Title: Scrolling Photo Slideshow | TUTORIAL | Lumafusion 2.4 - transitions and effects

Welcome again to another tutorial. Today I want to show you how I create photo or video slideshows easily within Lumafusion.
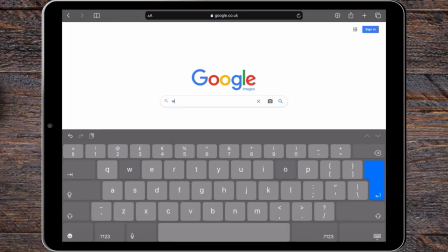(0:38)
So let's jump straight into it. I start off by selecting a background. I've selected a wooden box effect as I'm going to add some items to it as it scrolls along.
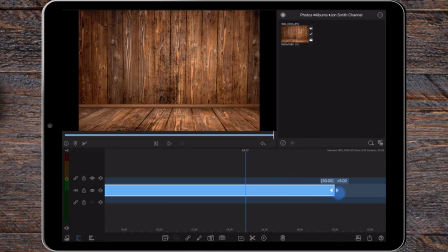(0:47)
Add this to your main timeline and extend the clip's duration for 30 seconds. Resize the image in the frame and fit section of the editor so it fills the screen.
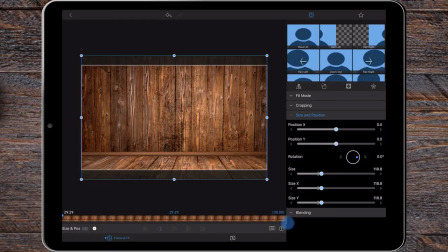(0:56)
Add a keyframe at the start with the image centered. Add a second keyframe at the 30-second mark and set the position X value to minus 200.
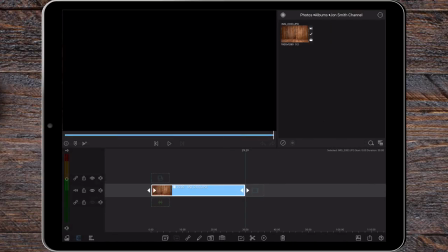(1:03)
Back in the main window, duplicate the clip so it's placed directly above.
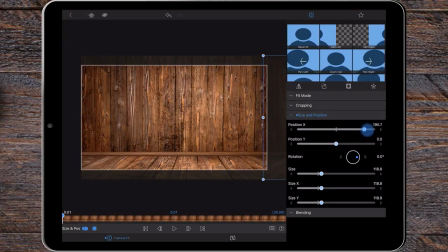(1:07)
Enter the editor and change the first keyframe X value to 200, and the second keyframe at the 30 seconds mark to 0. I don't like how they look at the join, so I've mirrored the image using the flip horizontal button.
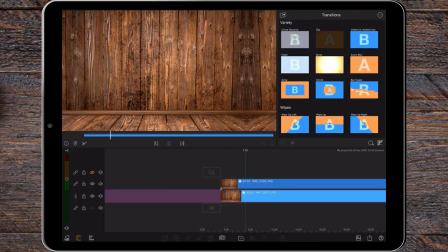(1:19)
Okay, so I've finished my background, but now I'd like to add some items to it as it scrolls along.
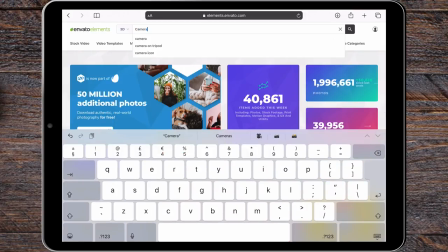(1:24)
I'm using Envato Elements as they have a number of suitable 3D images that allow you to change the angle of the image,
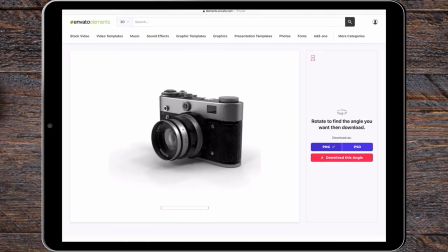(1:30)
and then download as a PNG file with a transparent background. I'll leave a link below for Envato.
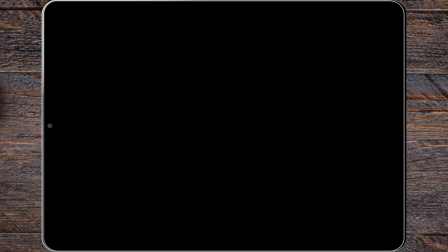(1:36)
It is a subscription service, but with the method I'm using, any other images will work just the same.
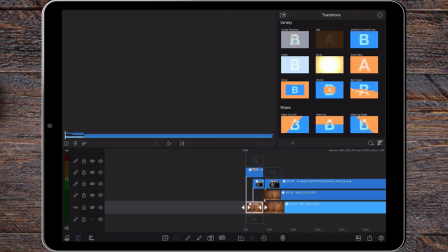(1:42)
I've added a 3-second still image to the start of the timeline for a short intro. I've added an overlay title, set the duration for 3 seconds and have keyframed it to pop into view before transitioning out.
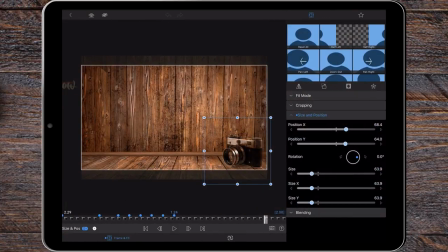(1:53)
I've also added the camera to the timeline. In the edit screen, I added a hard light blend effect so it's more in keeping with my background. It's been keyframed to initially bounce into view before matching the speed of the background moving to the left of the screen.
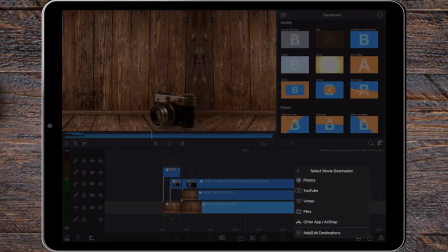(2:06)
I'll add a download link to the two transitions in the comments. Export the video to Photos and add this export to a new project ready to add the photographs.
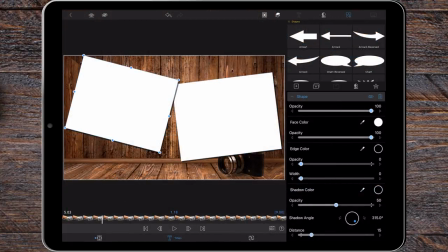(2:14)
Add an overlay title and enter the edit screen. I've added two shapes, each sized 45 by 60. They have a shadow of 15 and angles of 7.5 and minus 14. I've added a new layer and selected image.
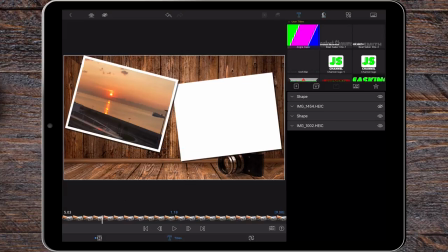(2:28)
Photographs can be added by selecting import image and positioning them on top of each of the shapes to give them a border.
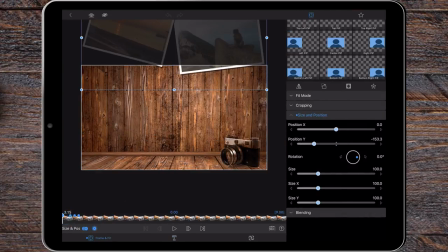(2:34)
In the frame and fit section, I've keyframed it to slide into view. I've added 3 keyframes at the end point of the transition 5 frames apart.
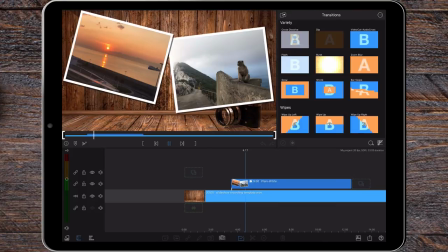(2:41)
This is for the slowing down effect. Okay, now we have created the first overlay title.
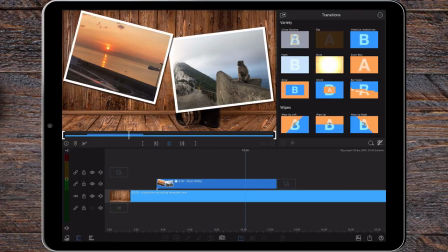(2:46)
We can use this as a template to create different styles and then finally as a group of slideshow templates ready to add images to.
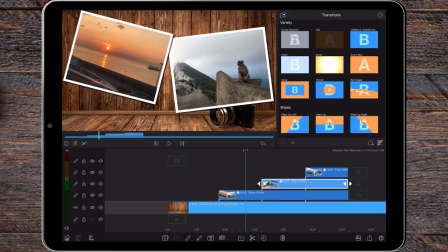(2:52)
I've duplicated the overlay title twice and placed them on different timelines 3 seconds apart. This gives enough time for the photographs to be seen before the next set slide into view. In the edit screen, I changed the angle of the shapes and resized the pictures accordingly.
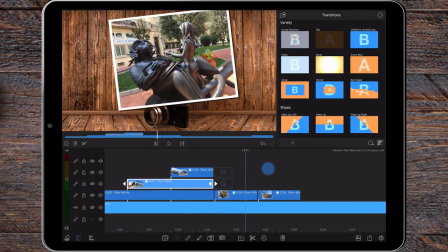(3:07)
Try experimenting with various sizes and transitions to see what works best for you.
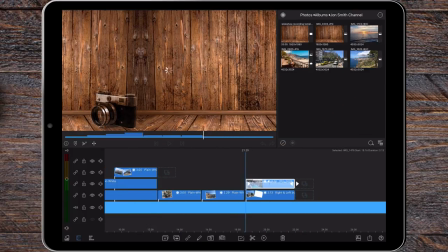(3:12)
If you'd like to add a video clip like in my example, this can be done by placing the clip above the overlay title, resize it and then add the keyframes.
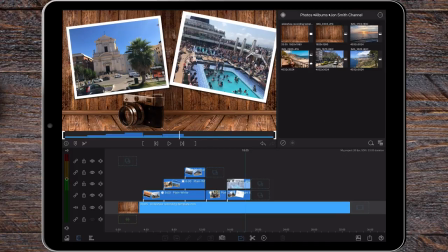(3:22)
Now that the overlay titles have been created, copy and paste or duplicate to add more.
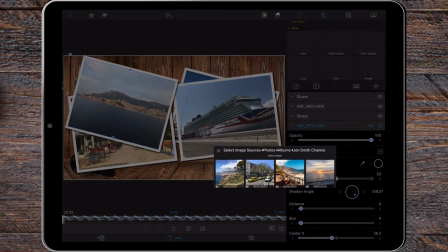(3:27)
Simply enter the edit screen, select import photo and choose different pictures to quickly complete a slideshow.
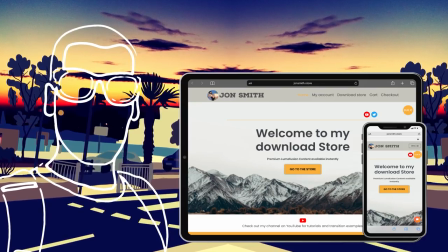(3:33)
That's it for this video. I hope I've inspired you to create your own slideshow. Don't forget to comment with your video links.